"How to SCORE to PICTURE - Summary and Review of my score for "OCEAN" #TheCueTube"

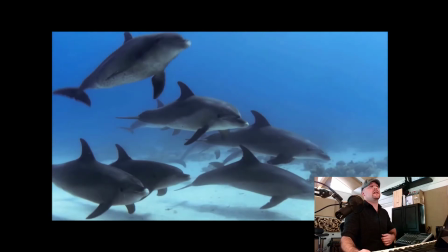So listen, I was trying to adjust the tempos in the composition to match the picture, and I kept saying, well, if you only make a small change here and there, the tempo change will be mostly imperceptible.
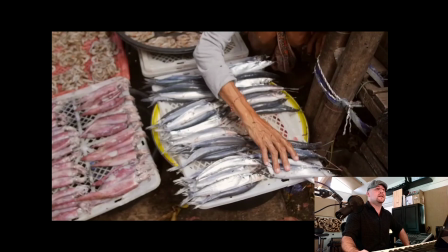However, I can feel a tempo change right around here where we see this fisherman.
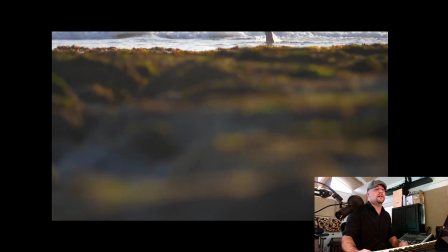It feels like you can feel the tempo accelerating, and I was doing that to match what was coming up in the picture, and I feel like I probably overdid the acceleration, and it feels a little bit rushed. So, well, listen, I think that was a fail.
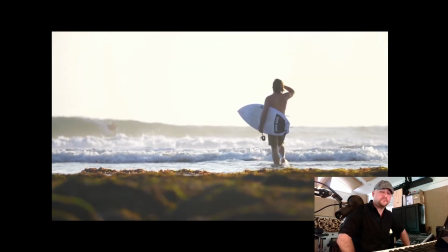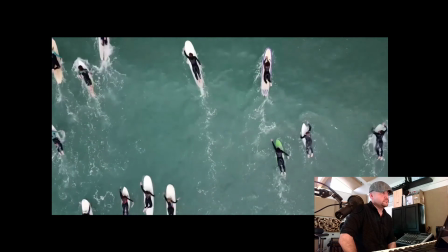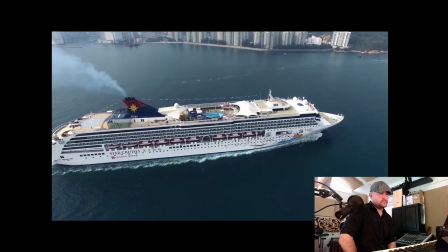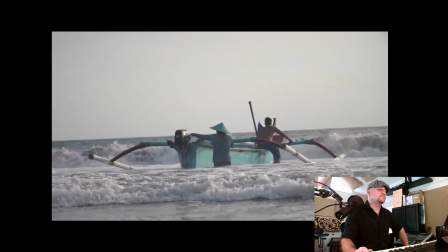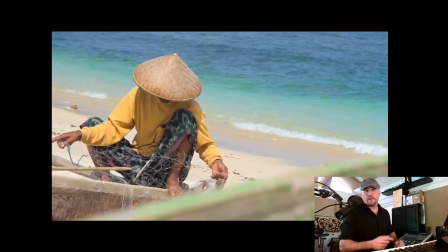You'd feel the tempo going up.
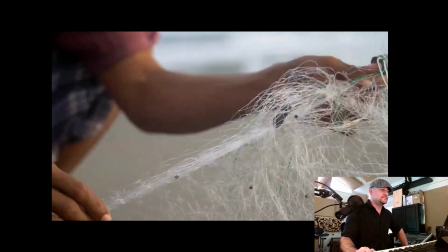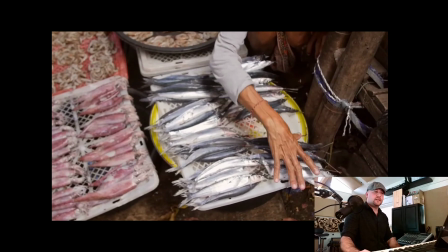Right, so I was doing that to get to this new tempo and to hit the beat
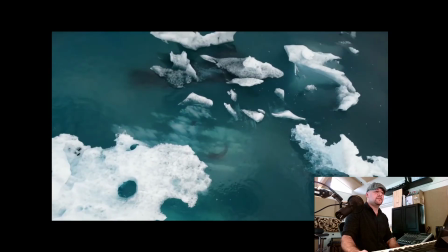here where we have a change in the cinematography
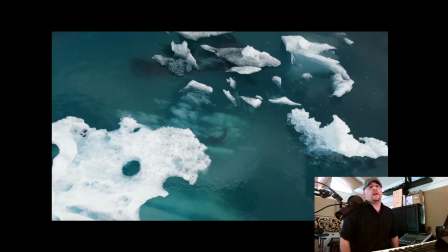and an arrival in the music. So looking back, I probably could have paced out those tempo changes differently to overcome that. What are we going to do? Going to move on from this.
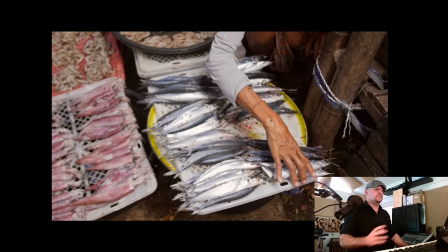So in terms of what I think I could have done better, the timing of the tempo changes, that was a challenge in this one.
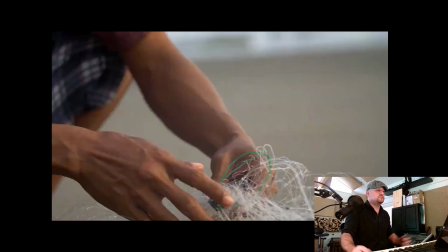And what are you going to do?
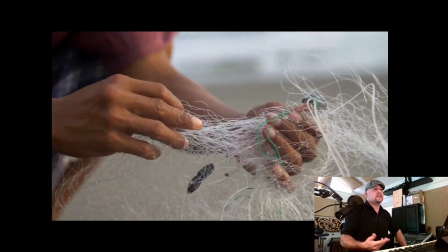If the director were here and he were saying that didn't fit, then of course I'd have to go in and change it.
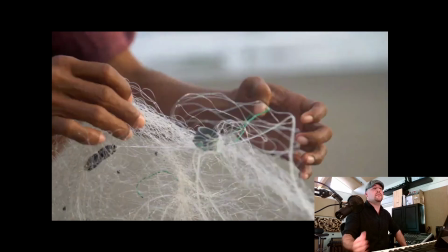I probably should have done a better job, right? I am blaming an imaginary director right there.
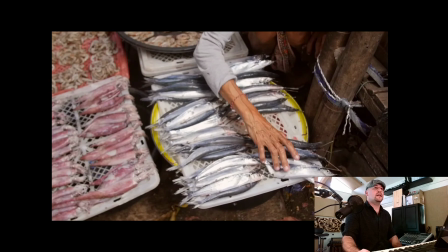My fault. Now, in terms of what I think I did well, I think another spot that I don't know,
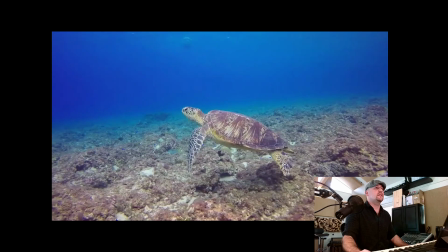I felt like it could have been better was this
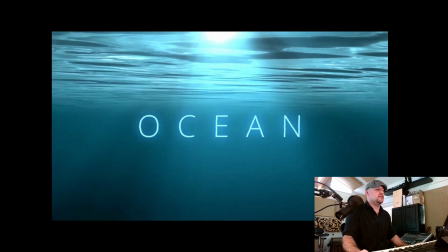part right here. Getting into this section.
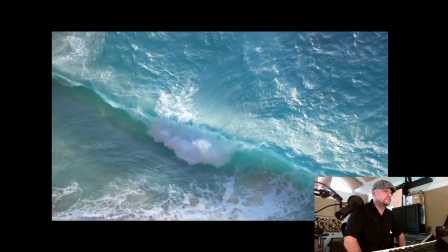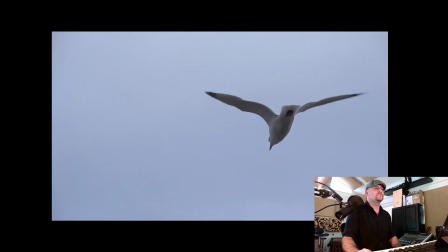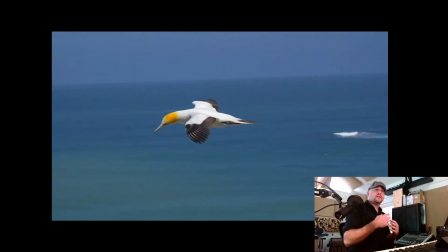So the challenge for me there was I wanted it to be simple, unobtrusive, really in the background. And the challenge in doing something like that is to make it so it's not boring.
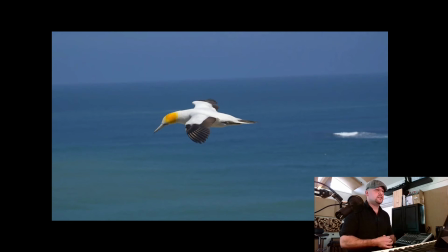Honestly, I felt like that was kind of boring. I changed the melody around quite a bit, several times. And I don't know, I was never really satisfied with either the arrangement or the development of the melody there.
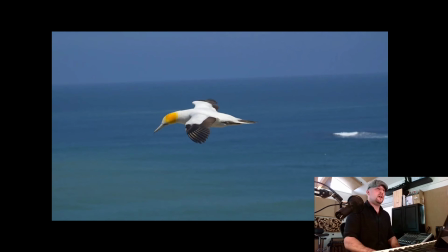However, there are parts that I am very pleased with. I do really like
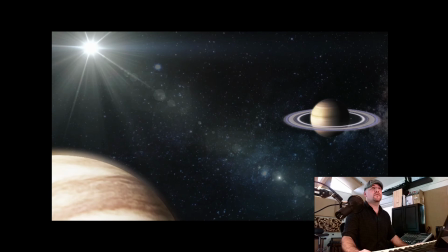this big arrival here, and from this point until it ends.
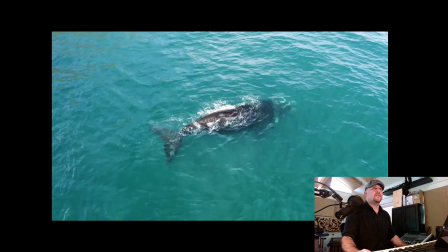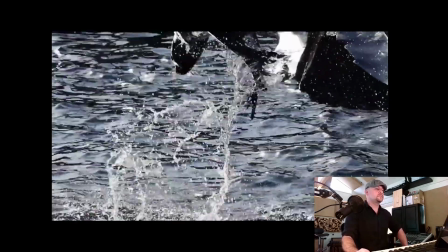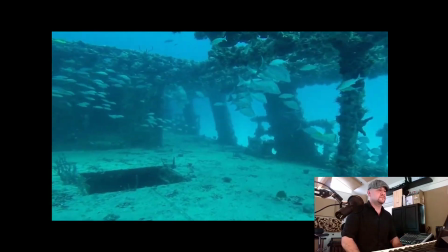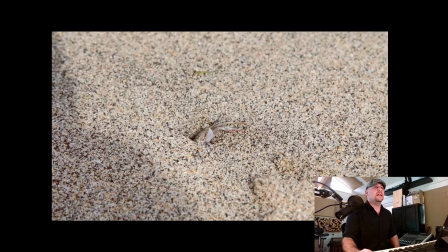Yeah, and from there to the end, I think I really hit the emotional. I really hit the emotional nail on the head with that in terms of the way I wanted the emotions to go. And again, there are countless other ways that it could be done, but in terms of the way that I did it here, I'm really pleased with that.